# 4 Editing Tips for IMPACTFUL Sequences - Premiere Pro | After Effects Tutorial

When I'm feeling stuck in editing, I often take a step back and think about my go-to techniques when creating impactful sequences.
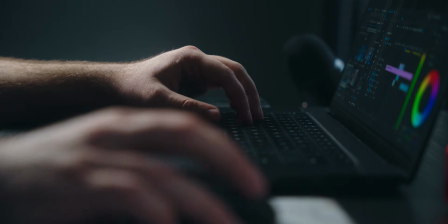(0:06)
Today, I have 4 tips for you guys that have helped me immensely over the years, and I want to show you how you can implement them in your future videos.
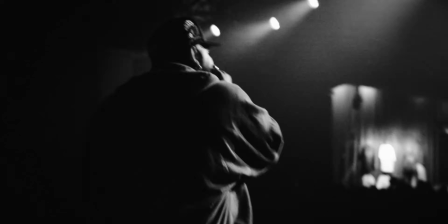(0:12)
As far as editing goes, everything I'm going to show you is done with stock effects inside the Adobe Suite.
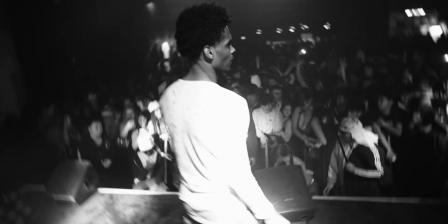(0:17)
So don't worry, no extra plugins or purchases are necessary. We're also going to talk about some easy filming techniques. So without further ado, let's go ahead and dive into today's video. If this video ends up helping you, consider liking and subscribing if you want to see more from me. My socials are in the description below. So the first tip that I have for you guys is cutting to the movement of a subject or action.
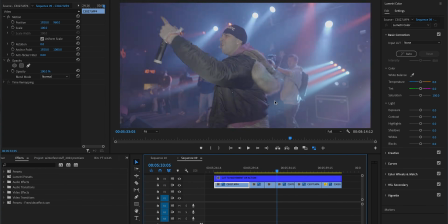(0:38)
In your footage, look for points where there is high action or movements going on. So in this case, when he brings his arms down, that's a good cutting point.
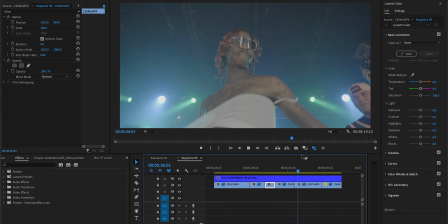(0:45)
Also in this video, you can see he turns at the end here, which I use to cut into the next clip.
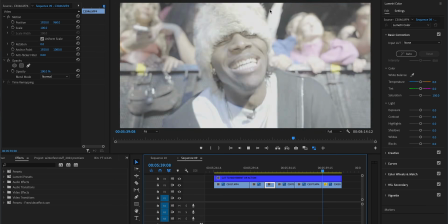(0:50)
Another example here, he throws his shirt up, and we cut right when he throws the shirt up. So it's a movement or an action, you're cutting to it. I will say the frames matter when you're cutting these type of clips. Sometimes that one extra frame can really help seamlessly transition one clip to the next. So make sure you're cutting at the right point. Now, given I'm filming concerts, I'm almost always cutting to beats or drops of the song in my video. So I wanted to show you guys how you can make marks on your audio real quick. It's really easy to do. That way it's easier for you to cut to the music.
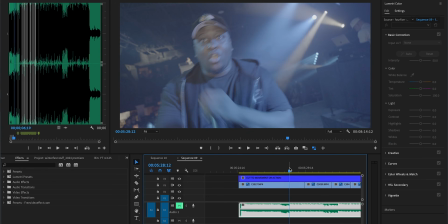(1:19)
So we want to make the marks on where the kick and snare is, or points in the song where the drop is.
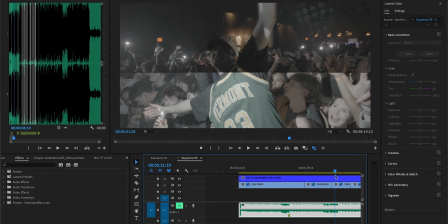(1:24)
So for example, the kick comes in right here, so I'm just going to press M to make a mark, and you can normally see it on the audio spectrum here because the kick normally sticks out quite a bit.
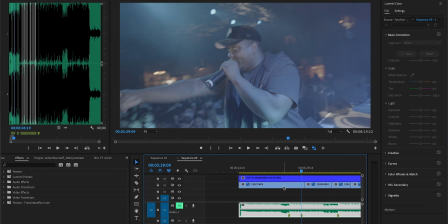(1:33)
So like there's another mark right here, you can press M just to show you guys what I mean. Then we can click on our clip and move it, and it'll line it up with our marks for us.
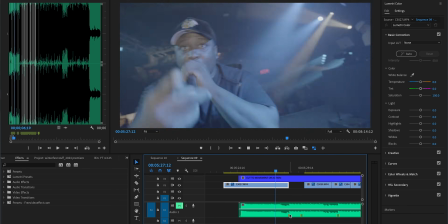(1:40)
If we move this back to this one right here, now when the song hits with the kick right here, this cuts right when that happens.
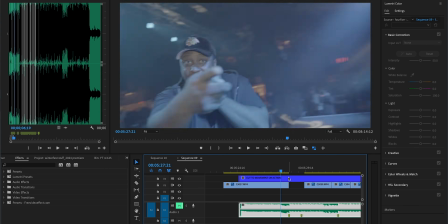(1:46)
So it's just a nice easy way to add some impact to your video, and a really easy way to line up videos with your song.
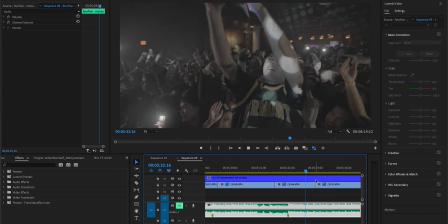(1:51)
So I want to show you guys one way that you can transition clips when you cut to the action. So here I kind of want to do like a little zoom in at the end, like a little zoom transition.
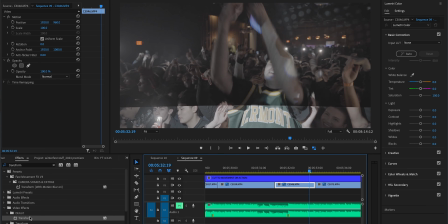(1:59)
We're gonna use the transform tool. Just make sure your clip is selected and then double click transform. It'll put it on there for you.
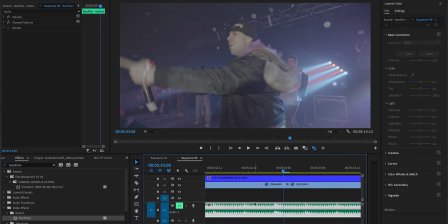(2:04)
Now let's go to the end of the clip. I'm going to zoom in a little bit here. I'm going to go like 1, 2, 3, and then we're going to keyframe the scale.
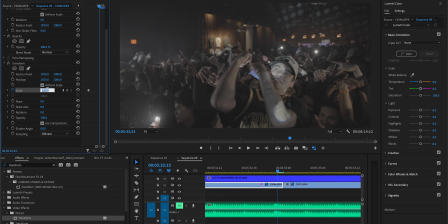(2:10)
I'm going to go 1, 2, zoom in here, and let's bring it up to like 180. We're going to do like a pretty intense zoom in here.
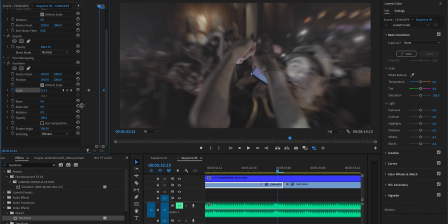(2:16)
Make sure to deselect composition shutter angle. I'm going to set this to like 180 so there's a little motion blur, and then you can always highlight these and Bezier them if you want, or easy in.
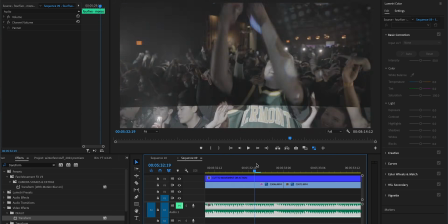(2:24)
So now as you see at the end, we have like a little zoom in. Just make sure to drag that keyframe all the way to the end.
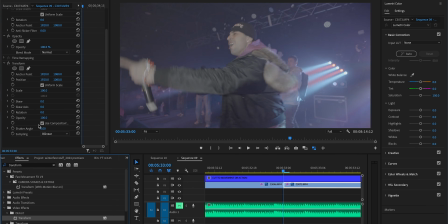(2:29)
And if you want to match that on this clip, we can just do the same thing. Drag and transform here, put this to 180, keyframe the scale and go like 1, 2, 3.
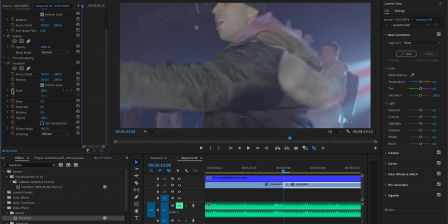(2:36)
Then we'll go up to 180 because that's what we zoomed into. Keyframe the scale, 1, 2, 3, reset it.
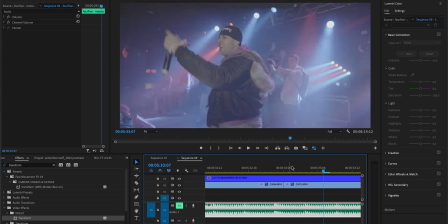(2:42)
Now we have like a zoom in, zoom out transition, just like a really easy way to add a transition to your videos.
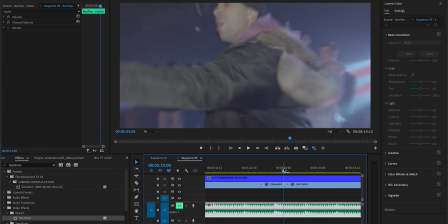(2:47)
Highlight these, Bezier them. So now you just have a really nice transition that is working with the cut of the movement here when he brings his arms down. So that's just a really simple way that you can transition your videos. There's obviously endless ways you could probably transition that, but I just wanted to show you guys one technique that I often use.
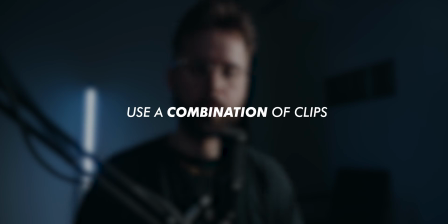(3:04)
Now let's talk about using a combination of clips to build up to an impactful shot.
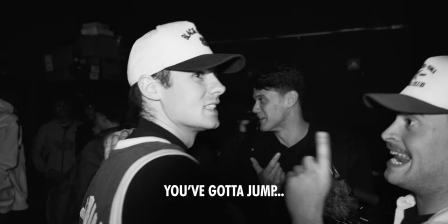(3:08)
So I actually have an example that I can show you guys right here from a video that I did recently, the Love Kelly Winterfest, which you can find on my channel.
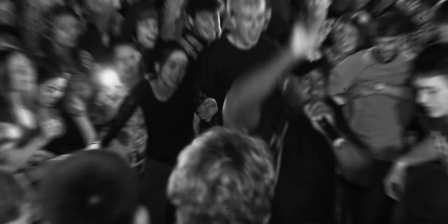(3:15)
So the idea is to use the context of your footage to build towards that climax shot.
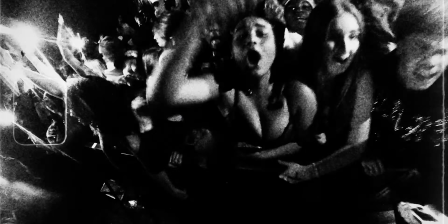(3:19)
The context also gives like a storyline to your sequence, regardless of how long it is. I think this sequence is like 10 to 20 seconds long, but there's a short storyline that I built in it using a combination of clips.
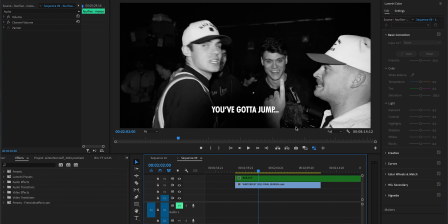(3:31)
So we've got him telling him that he's got to jump into the crowd, like getting him all hyped up for it. So to build up to him actually jumping into the crowd, I then cut off of this part.
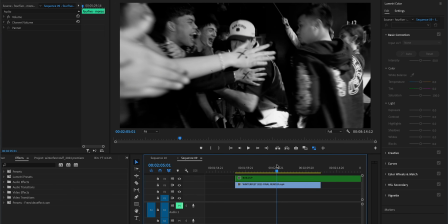(3:40)
So I made sure to make most of the clips of him. Because he's coming towards us, I wanted to add a zoom out to all the clips that I showed here.
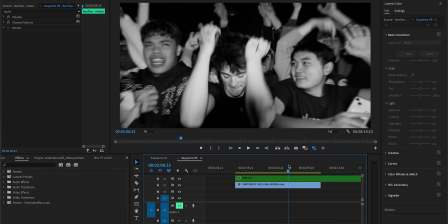(3:47)
So if I go frame by frame, you'll see that we have some zoom outs, some really quick clips, which ends on him.
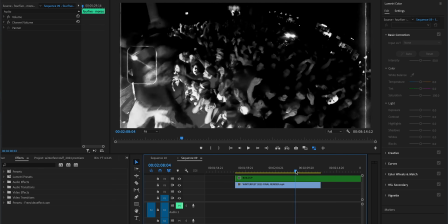(3:53)
And then you can see in the bottom left corner right here, that's him jumping into the crowd, because that's the only shot I had of him jumping into the crowd. I'm going to show you guys how I created the sequence. It's really easy. Now I've gone over this effect on my channel before, so maybe you've seen it, maybe you haven't. I'm going to show it regardless.